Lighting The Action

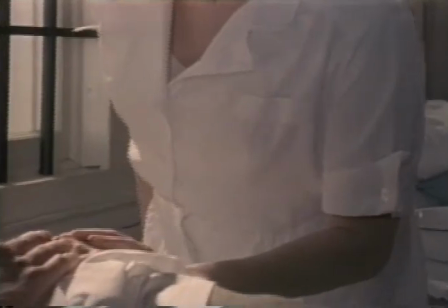It doesn't throw a real sharp shadow because you have nine different lights, so you're creating nine different little shadows when you use a light like that.
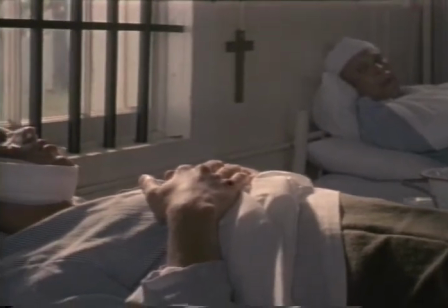So it tends to be a softer kind of light, more of a diffuse kind of light, similar to sun coming through a misty
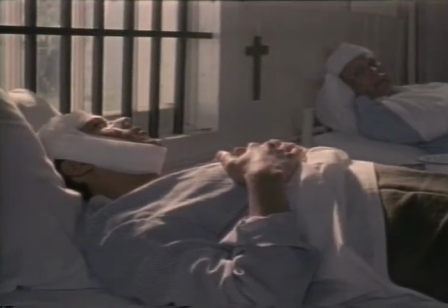slight overcast or through clouds or through trees, which in this case is what we were simulating.
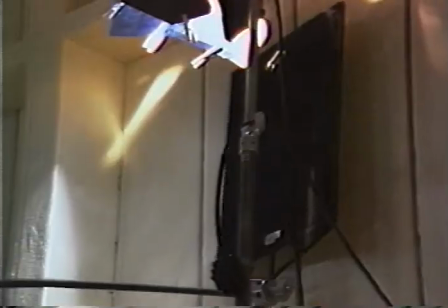One of the things that I've come to realize is that the director of photography not only lights to make an attractive picture,
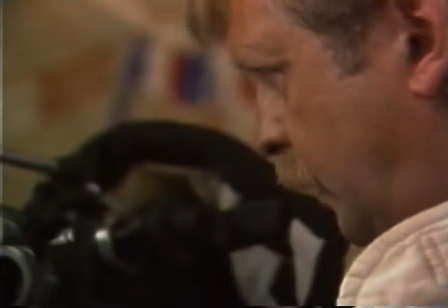but also to evoke an emotional response in the viewer.
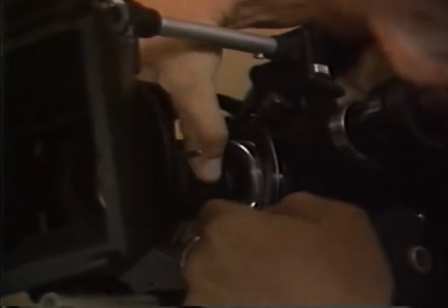This scene in the hospital was supposed to be lit by daylight, so we wanted the light to be very blue.
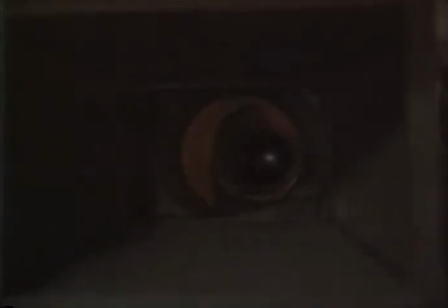I should also add that when we photographed this scene, we photographed it without the color correction filter on the camera in order to make it look even bluer.
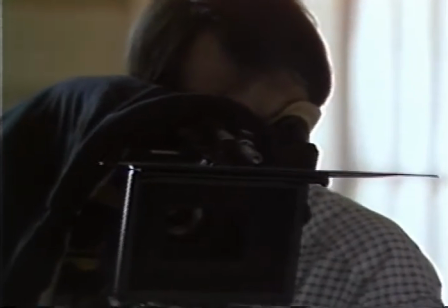Normally, you would use what's called an 85 filter on the camera to get normal flesh tones when you're photographing with daylight.
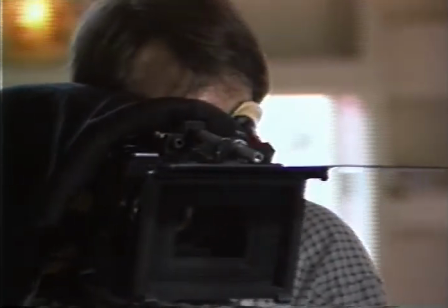We chose to not use the 85 filter and to let the scene go a little bit blue so that it has a colder,
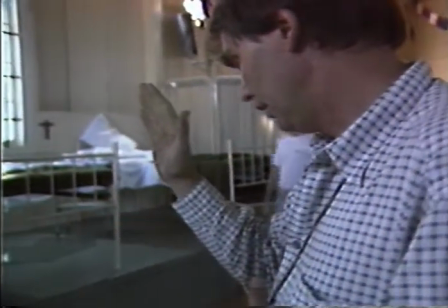more institutional kind of feeling that a hospital should have.
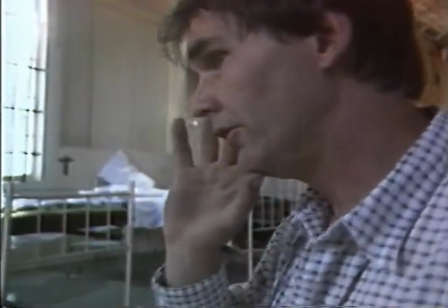And then turn back to him very slowly so that your face will turn into the light, and then finish the line.
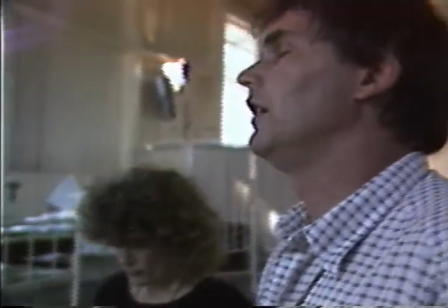Or should we get it? And instead of looking at the light, just sort of enjoy feeling it.
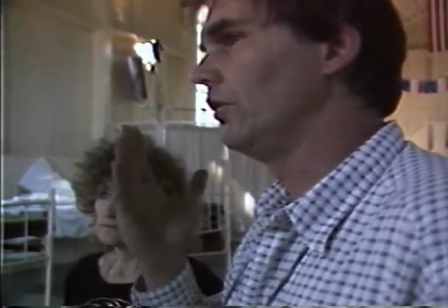Just a warm sun on your face.
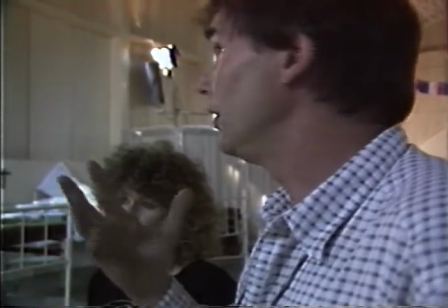It's the first time you've noticed that there's sun out there and it's hitting you full in the face. Okay, this is the magic time.
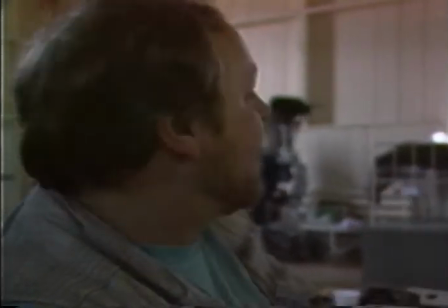This is where everything comes together. The director and the gaffer have set the lighting just right.
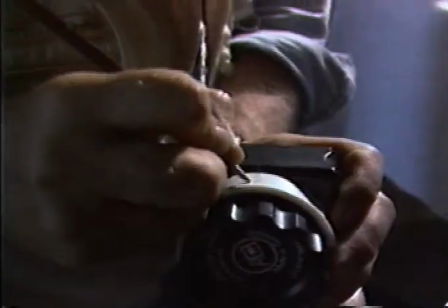They rehearse the actors. The dolly crew is all set to go.
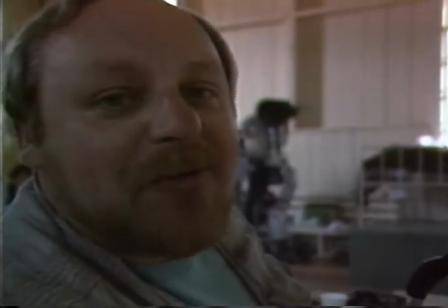The boom operator knows where to put the mic. Okay, I gotta go to work.
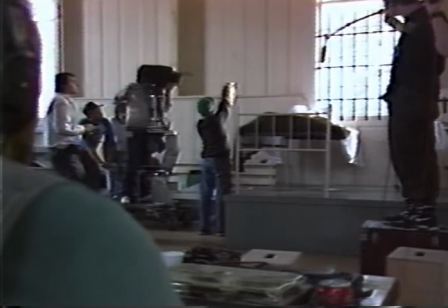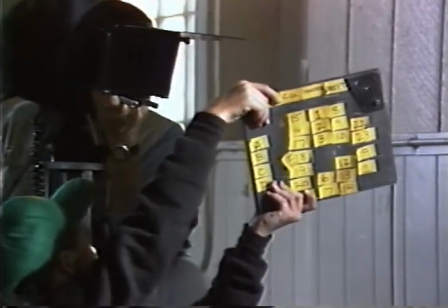Speak. Scene 30, take 5. Action.
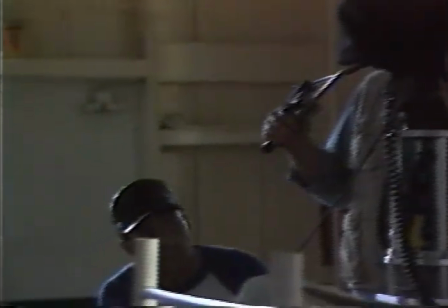You remember in the Bible, David?
Light seemed to be a very important part of the story to Steinbeck,
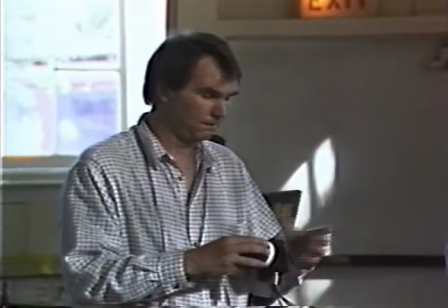and therefore it became a very important part of the story to me as a director and as a director of photography.
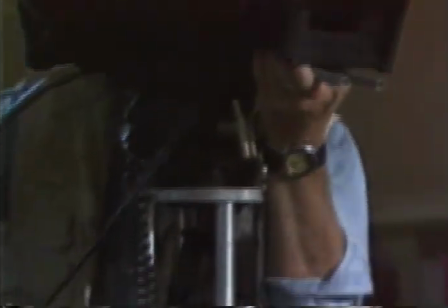And that's why in the end of the raid, when the character Root delivers his last line,
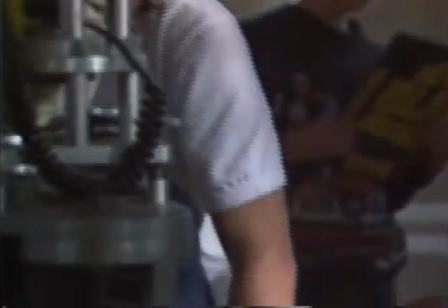I had him actually look out the window up to the sun, up to the light that was coming through the window,
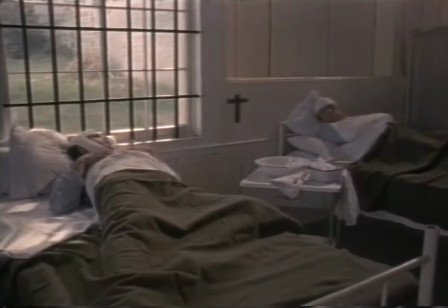because it kind of rounded out the continuity of the lighting theme of the story.
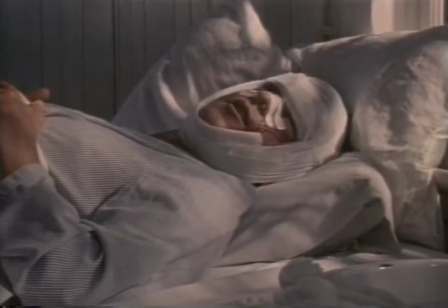It was just, I felt like saying that. It was just kind of the way I felt.